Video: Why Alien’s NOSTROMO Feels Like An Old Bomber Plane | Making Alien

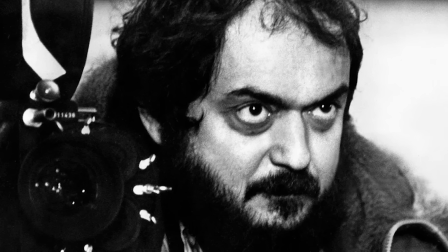(4:06)
It reminds me of Stanley Kubrick's principle of trying to not create anything from scratch,
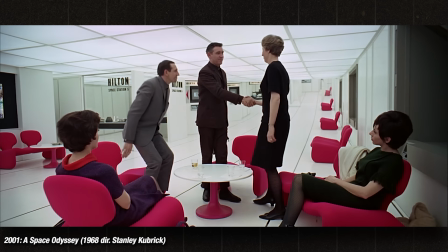(4:11)
because why rely on a movie crew to design a chair when you can just use a chair that was designed by a chair designer who has devoted their entire life to designing chairs?
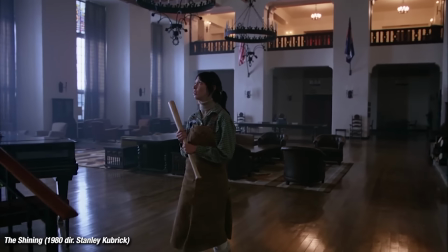(4:19)
This is why the interior of the hotel in The Shining was copied from the interior of an actual hotel,
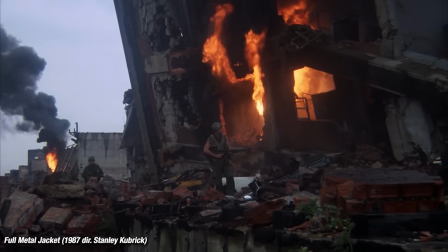(4:25)
and why he even said that if he had to make fake rubble, he would find some real rubble and copy it.
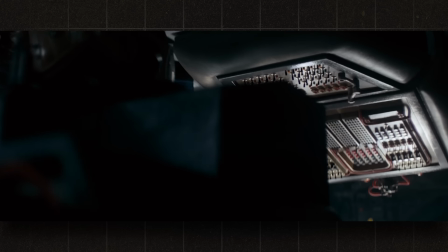(4:30)
But Ridley Scott needed to push things further to really make this spaceship feel both unique
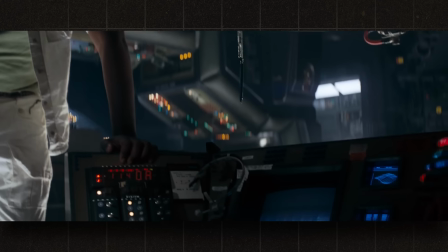(4:35)
to the audience and at the same time mundane and lived in for the characters,
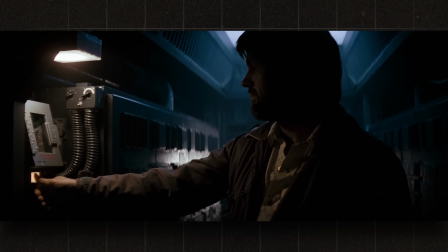(4:39)
which is why he used a couple of pretty weird techniques to make the details of the ship stand out in your mind.
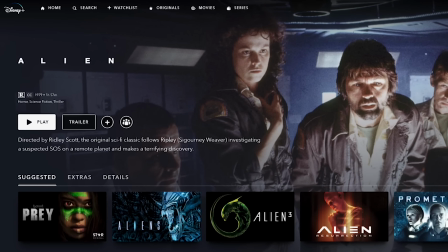(4:45)
But before we get into that, did you know that you can stream Alien on Disney Plus in Canada or Australia, or pretty much anywhere besides the United States?
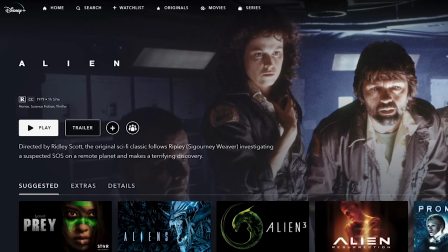(4:54)
We here in the States are out of luck unless you use today's sponsor, Atlas VPN. It's easy. You just click on Canada, and Atlas VPN changes your IP address to make it appear that you are in Canada,
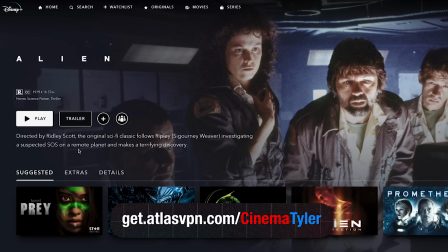(5:05)
and it opens you up to everything that is available in that country. And you can do this with all sorts of movies and TV shows.
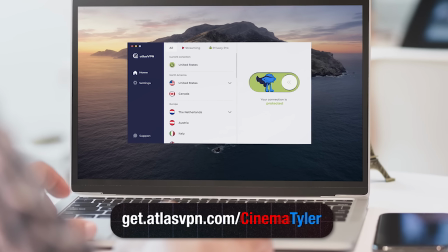(5:12)
Atlas VPN is the best VPN deal on the market.
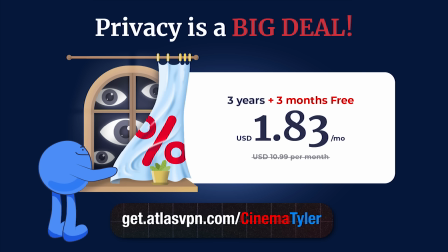(5:15)
You can get it for only $1.83 per month, plus an extra 3 months and a 30-day money-back guarantee when you click the link in the description.
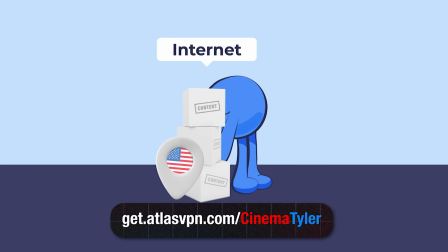(5:23)
And it doesn't just help you get movies.
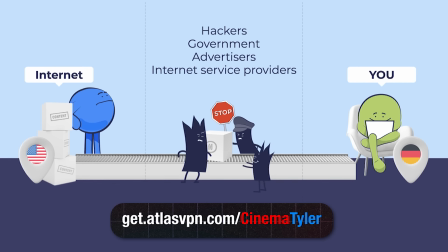(5:25)
Atlas VPN will stop ads and malware, block malicious links, keep your Google searches hidden from trackers, and notify you when someone is trying to steal your data.
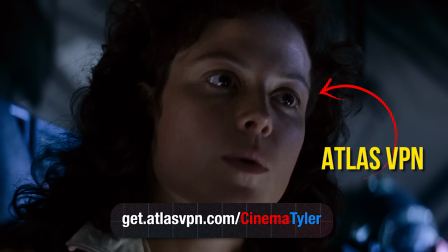(5:34) Wait a minute. If we let it in, the ship could be infected. You know the quarantine procedure.
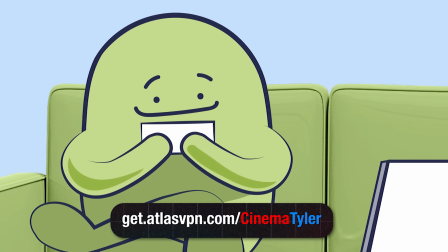(5:39) 24 hours for decontamination.
And here's the best part. You can protect all of your devices on a single subscription.
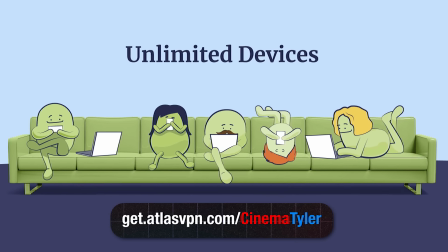(5:46)
Grab this limited time deal now.
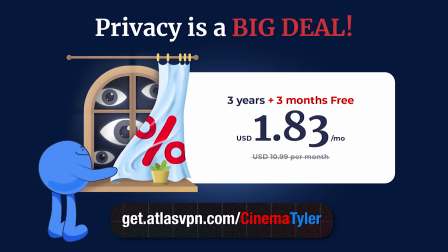(5:48)
Click the link in the description to get 3 years of Atlas VPN for only $1.83 per month, plus an extra 3 months for free.
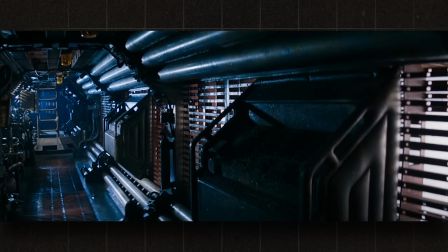(5:55)
And now back to the show. Despite the rough look the filmmakers were going for, Scott decided to make much of the set gold and glittery.
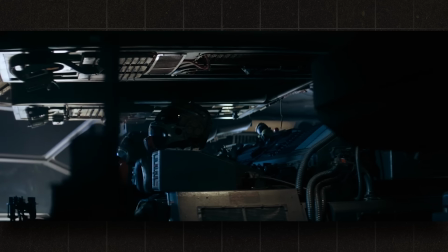(6:02)
The effect was subtle, but most notable in the opening shots as the computers wake up and in the maintenance garage.
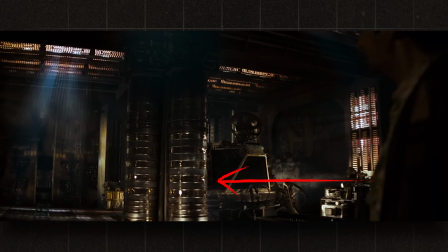(6:08)
These columns were jet engine remains turned on end and sprayed gold and dressed with gold foil.
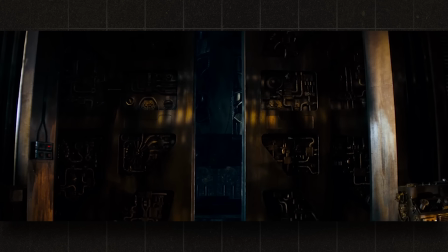(6:14)
The idea was to create a look similar to the columns in an ancient temple, and it was also sort of a reference to the original Moonlander.
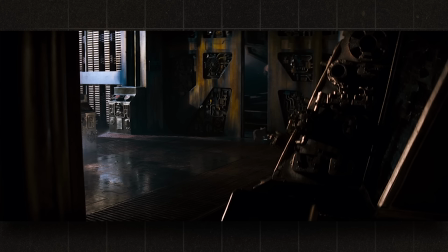(6:21)
To fill the equipment room, they found exotic-looking digging equipment such as small bulldozers and spray-painted them gold to match the look of the room.
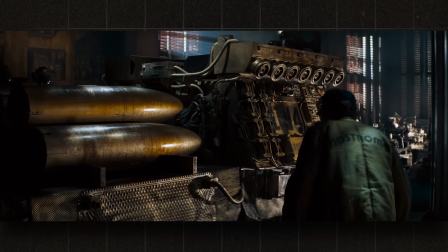(6:29)
This machine here was a tank track mixed with shell casings.
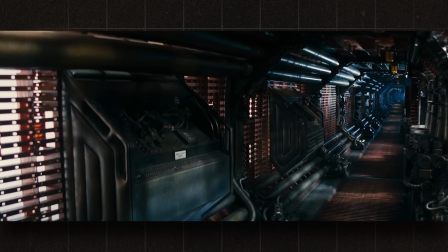(6:32)
The walls of the corridors were sprayed a metallic gunmetal gray with gold dusting, but Scott felt they still looked flat.
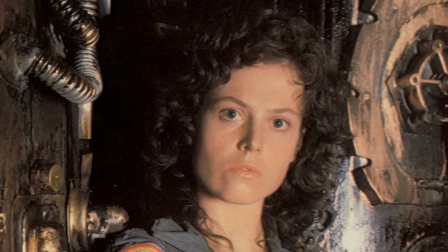(6:39)
To fix this, he attached a box to the front of every dolly to hold gold and silver spray cans,
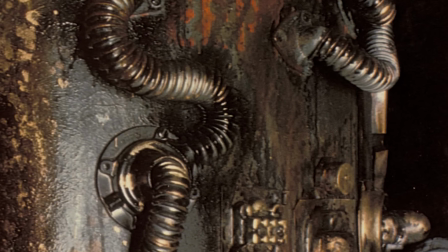(6:44)
so he could quickly fill in areas he needed while lining up a shot. Scott wanted the ship to look lived in and cluttered.
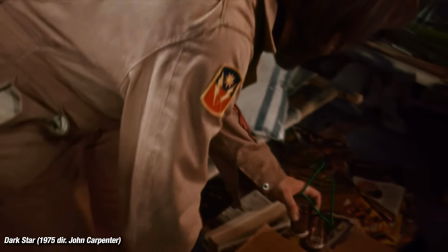(6:51)
Screenwriter Dan O'Bannon gave Scott some advice, having used this idea for comedic effect in Dark Star,
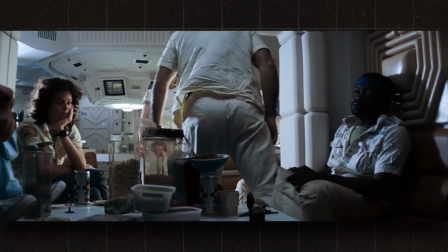(6:56)
saying that to make the ship look really beat up, make the set 3 times messier than he wants it to look on screen.
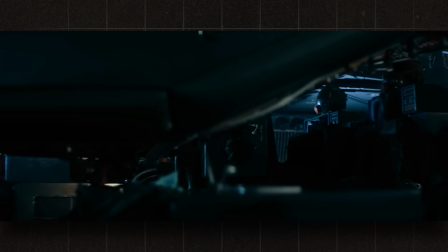(7:02)
While using function as a base level, sometimes Scott opted to go for something more atmospheric than realistic, such as in this scene.
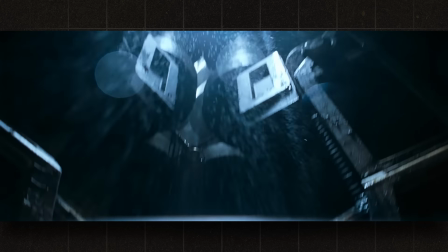(7:11)
Scott had to fight to add the chains and the water dripping from the ceiling, which others thought was too low-tech and questioned the source of the water.
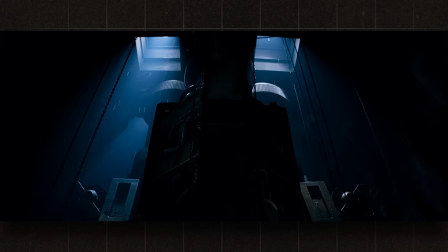(7:19)
Scott gave the excuse of condensation for the water and that they still had to raise and lower things in the future for the chains,
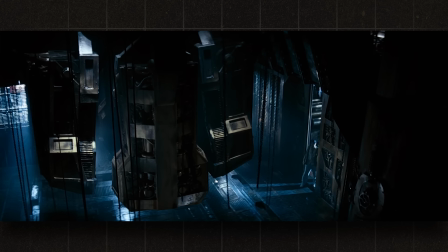(7:25)
though really he didn't care about the reasons. If you've seen my Blade Runner video, you'll know why.
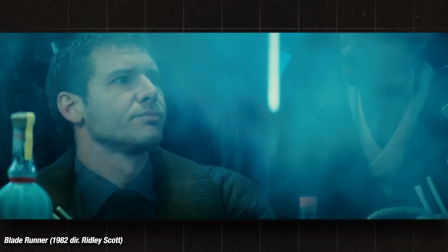(7:31)
Sometimes you just need some movement in the frame.
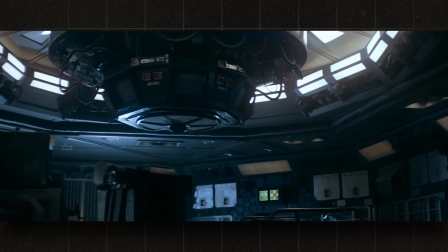(7:34)
While filming the opening tour around the ship while the crew is still asleep, Scott had the idea to add some movement of the papers being blown by the ship's air conditioning.
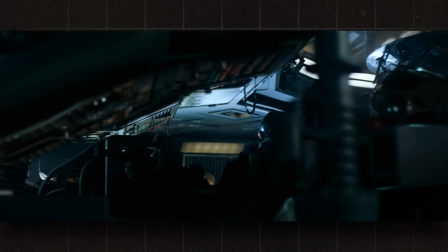(7:42)
Christian ran to the hair and makeup area to grab a blow dryer and stood just out of frame to get the movement in this shot.
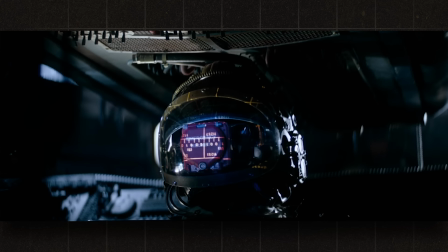(7:48)
And then there's the drinking plastic birds. The idea of the computer readouts reflected in the emergency helmets came to Scott as he saw the set coming together. He had the idea that it would give a sinister effect, as though the computers were talking to each other.
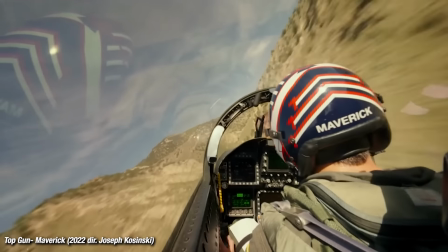(8:03)
Scott noted that the cockpits of even the most sophisticated fighter planes are pretty basic in terms of the look, and he wanted to keep things raw and real.
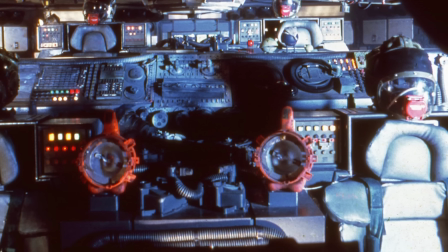(8:11)
The cockpit or bridge set in the movie was made using discarded mechanical equipment,
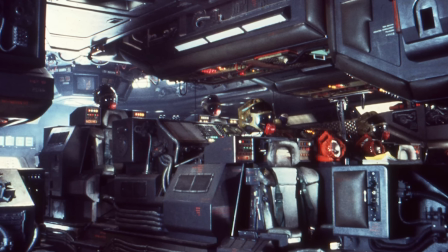(8:16)
including pieces of aircraft, automobiles, radios, and television sets.
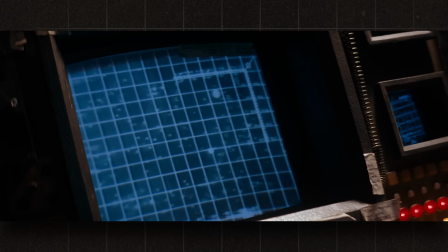(8:22)
To film the monitors without showing scan lines,
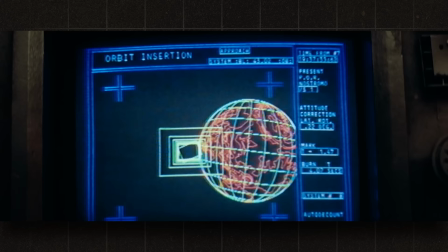(8:25)
cinematographer Derek Van Lint suggested shooting at 25 frames per second rather than 24, and it worked pretty well aside from a couple of times in the detonation scene,
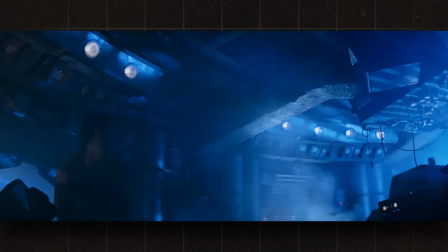(8:34)
but it added to the chaos.
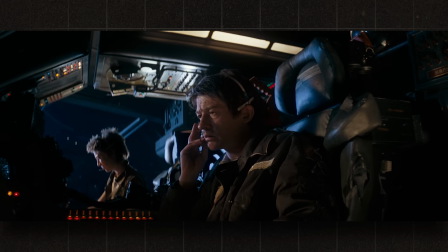(8:41)
The seats that the crew sit in are also real.
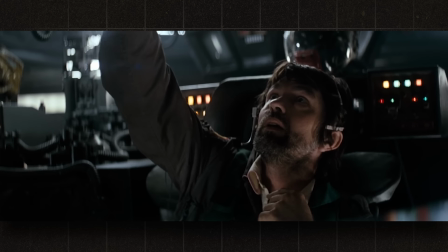(8:43)
In a meeting with his team, Christian asked for discarded aircraft or jet pilot seats to be found and put on sliders.
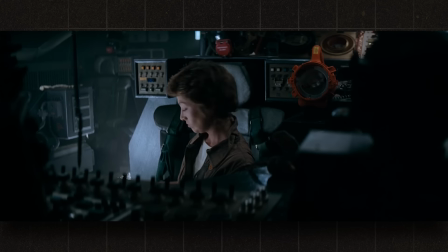(8:50)
So the bomber-like seats for the crew of the Nostromo were actual bomber seats.
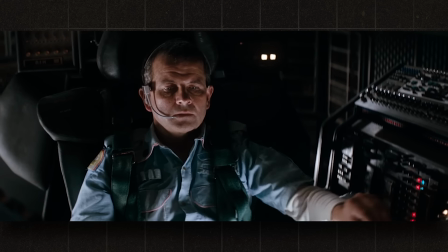(8:55)
Christian added special harnesses for the crew to strap in, and some old levers for several flight controls.
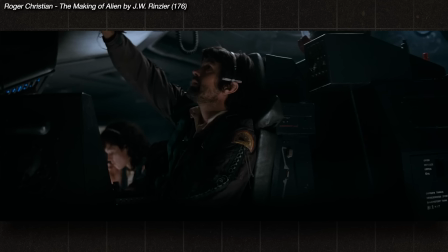(9:00)
Christian said special effects supervisor Nick Alder had adapted flight controls from the airplane scrap and made them so they could tilt back and forth and side to side.
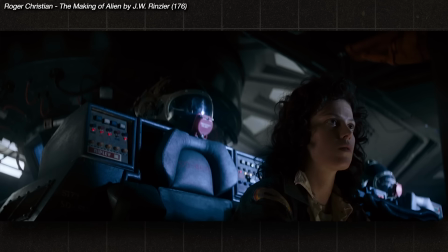(9:09)
We also had throttle-type sliders placed behind the seats like engine thrust controls.
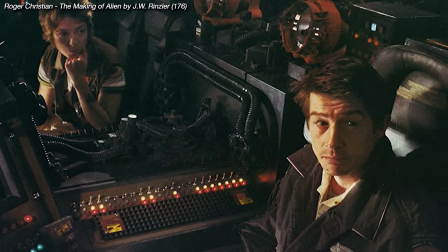(9:14)
We'd built banks and banks of switches. Sometimes you can spend weeks laying on layers of stuff and it looks terrible, and then, one day, it finally works.
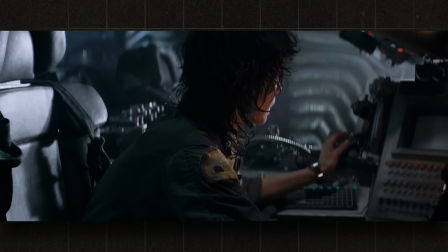(9:23)
An early and important project for the art department and effects technicians were the electric control panels that would be seen throughout the Nostromo.
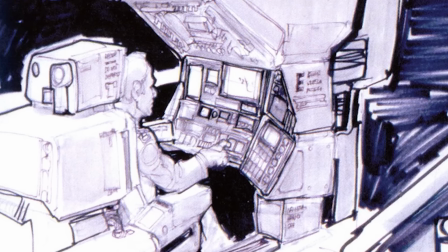(9:30)
Alder and his team developed real hardware for the practical switches on the bridge from Ron Cobb sketches and Scott's ideas.
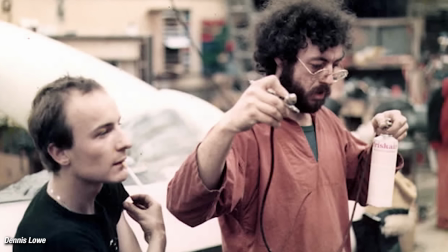(9:37)
Technicians Dennis Lowe and Guy Hudson spent about 2 months making panels for the bridge over the spring, averaging about 4 a day in their workroom at Shepperton Studios.
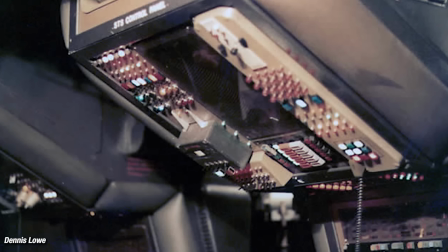(9:46)
The set's hundreds of switches, dials, and buttons were actually functional. They controlled lights, doors, alarms, and the 40 TV screens in the bridge.
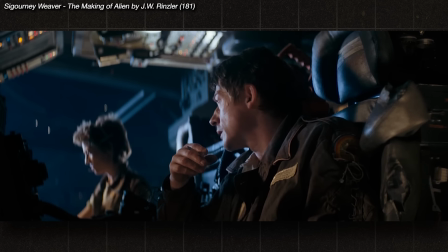(9:55)
Sigourney Weaver said, What I thought was so funny was that Ridley had gone through great lengths to make sure that all of the things at our consoles were very real,
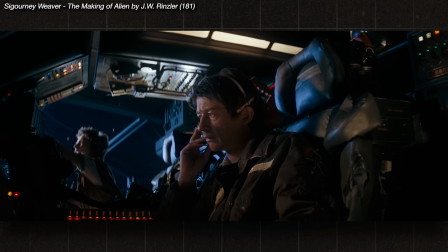(10:03)
but when we came to shoot that first scene where we're talking to each other,
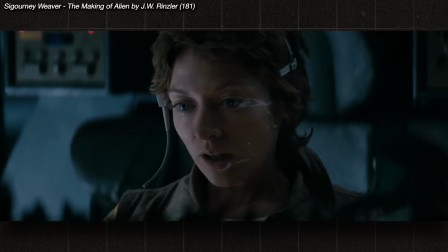(10:06)
we weren't allowed to push any buttons on the real consoles because of the camera angles and because prop men were hiding at our feet making things move.
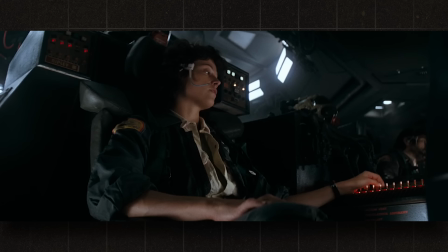(10:13)
We had to push buttons in the air.
Status on the lifters. Give me an AC pressure reading.
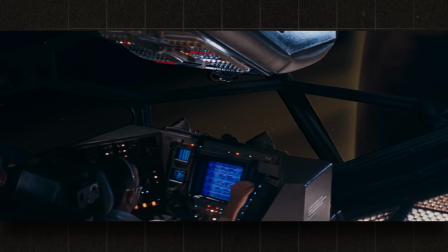(10:19)
When the cameras were specifically showing them manipulating the screens, each button was specifically rigged to what needed to happen.
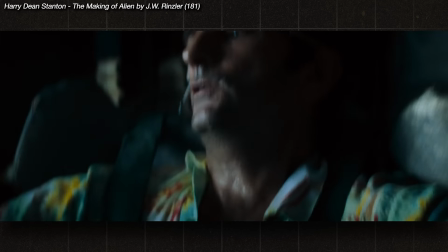(10:25)
Harry Dean Stanton said, "We had specific buttons to press so it didn't look like we were arbitrarily pressing buttons, but for the most part, they were mock-ups."
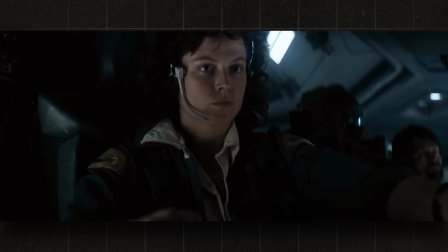(10:34)
In the scene where the Nostromo lands on the planetoid, screenwriter Dan O'Bannon had subverted the conventional smooth landings of sci-fi movies
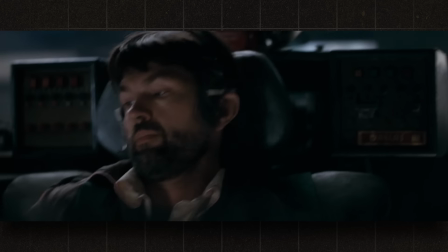(10:41)
with a difficult and harsh landing because of his experiences with turbulence and air travel.
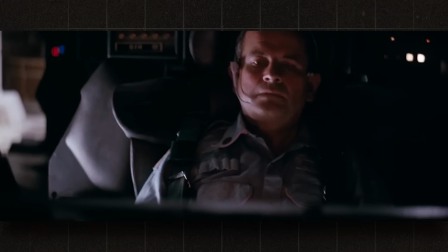(10:46)
The crew shaking in their seats was first done by putting paint mixers under the seats to make them vibrate,
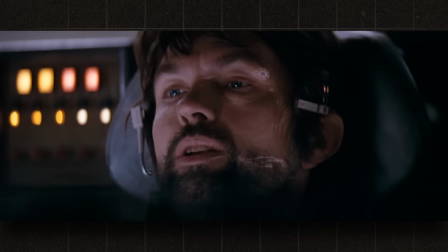(10:51)
but Scott thought the shaking was too rapid, so they did it in the most low-tech way possible.
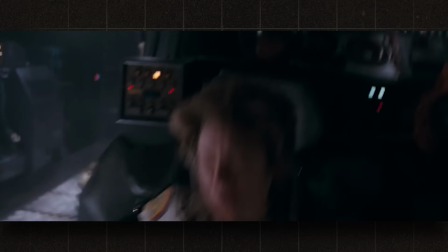(10:56)
A guy crouched below the frame and physically shook them. O'Bannon later said that this scene was the closest in the movie to the way he envisioned it in the writing.
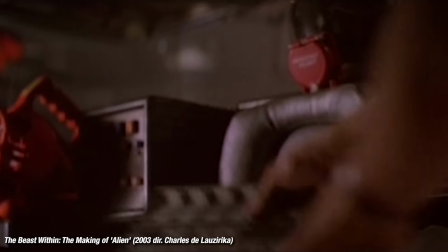(11:05)
Going hand in hand with the budget was the challenge of time. Production was originally scheduled for 13 weeks,
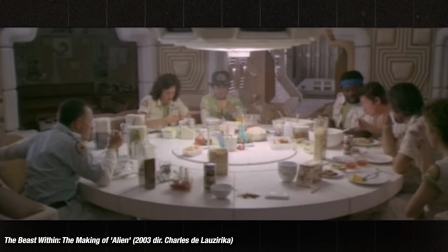(11:11)
but this was adjusted to 17 weeks after production started, which was more realistic but still pretty tight.
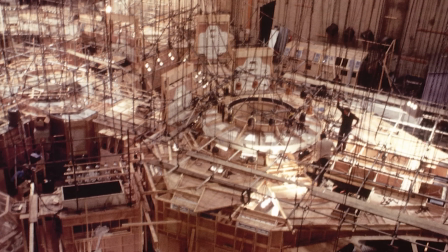(11:18)
Seymour commanded a crew of 100 construction workers and prop men while working at least 6 days a week for those 17 weeks,
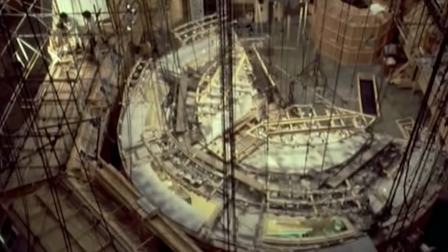(11:25)
and 7 days a week, sometimes until midnight, for 11 of those weeks.
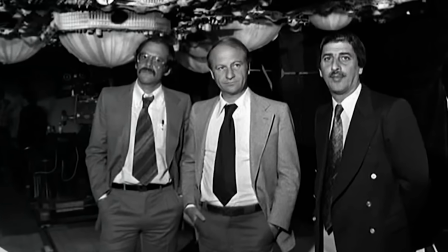(11:29)
The filmmakers were under pressure to save time and money during production, with a Fox executive frequently inspecting sets and tearing down unauthorized construction,
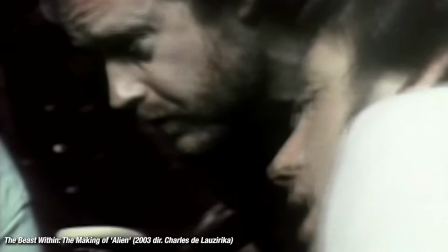(11:37)
which obviously irritated Scott and Seymour, who wanted to come up with more ideas for sets.
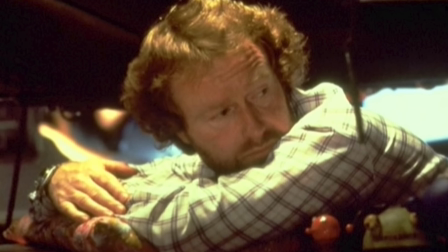(11:42)
One time, the executive canceled a construction, then Scott reapproved it, then the executive canceled it again, and so on. It was tense because the budget was very low, and there were, within the first 4 days of shooting,
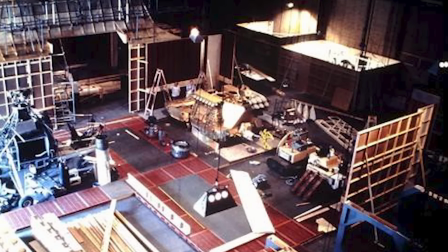(11:57)
there were 9 producers and studio executives on the set, just counting the minutes on Ridley and complaining and why wasn't he shooting,
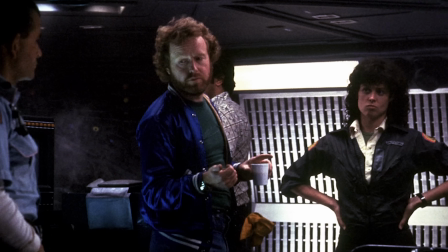(12:06)
and he was shooting so fast. They gave him no pre-light time, so he was trying to find the look in the first 2 days.
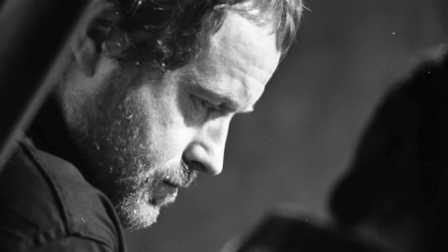(12:14)
And one of the producers, I remember, came to me on the 4th day and said, "Why is he taking so long?"